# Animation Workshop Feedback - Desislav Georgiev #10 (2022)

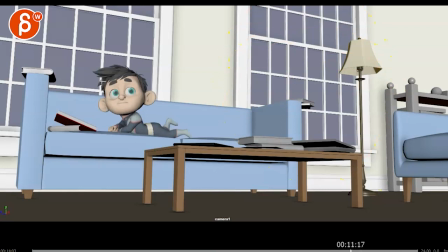[8:19]
and what if he after this the eyes go even more showcasing that because imagine we don't have audio showcasing that they're keep walking and he he quote unquote one and then he has a bit of a either made it in time
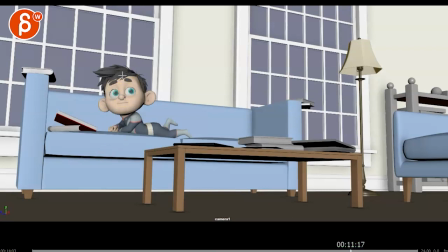[8:35]
or evil smile i mean like after he tricked him how does he feel about is he a turd is he evil about it is he just oh man i just maybe i shouldn't do that next time like whatever i feel like you just want to have a bit more in terms of a personality reads on him
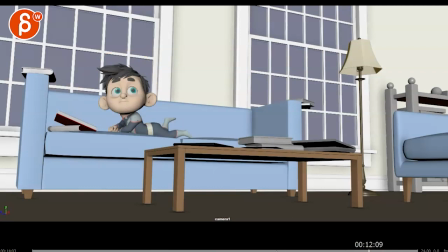[8:53]
and i think i'm gonna leave it at that so throwing out a couple ideas i know it's very destructive because of changing stuff
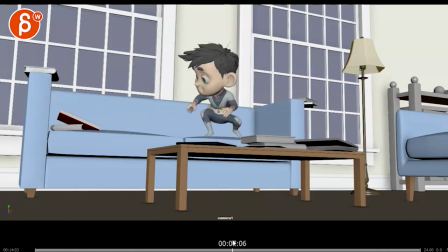[8:57]
but i would love for this to be slightly more potentially
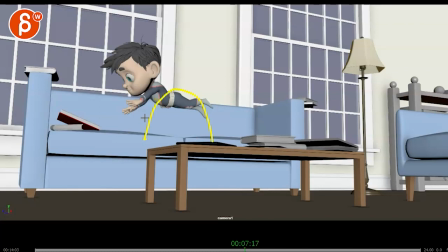[9:02]
interesting than this even if you do this and it's a jump and then because of that that boom maybe he has to do math or something and there's a pencil and the pencil goes he goes oh i will almost get caught because of that super pencil and then he grabs it and because of that he has to change the pose again
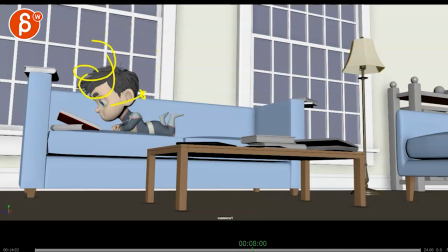[9:21]
and then he's in a specific pose how he just caught the thing goes maybe draw something in the air leaks the tip of the pencil it goes back to writing you know i mean like something where it's not just oh they're here i'm jumping i'm safe like there's one more thing where we
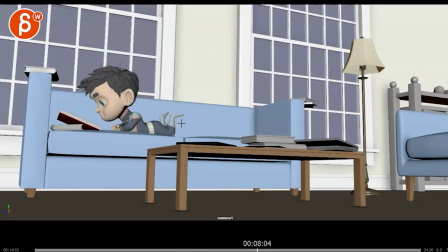[9:37]
might think that, oh, he's still going to get caught. Oh, he did not get caught. Something like that, if that makes sense. Anyway, I'll leave it at that. Throwing out some ideas, you can let me know how you want to proceed. All right. Thanks. All right. There's an email. You can sign up. You can start whenever you want. You can submit whenever you want. You get 16 submissions. Either way, a like and subscribe would be awesome. All right. Thank you.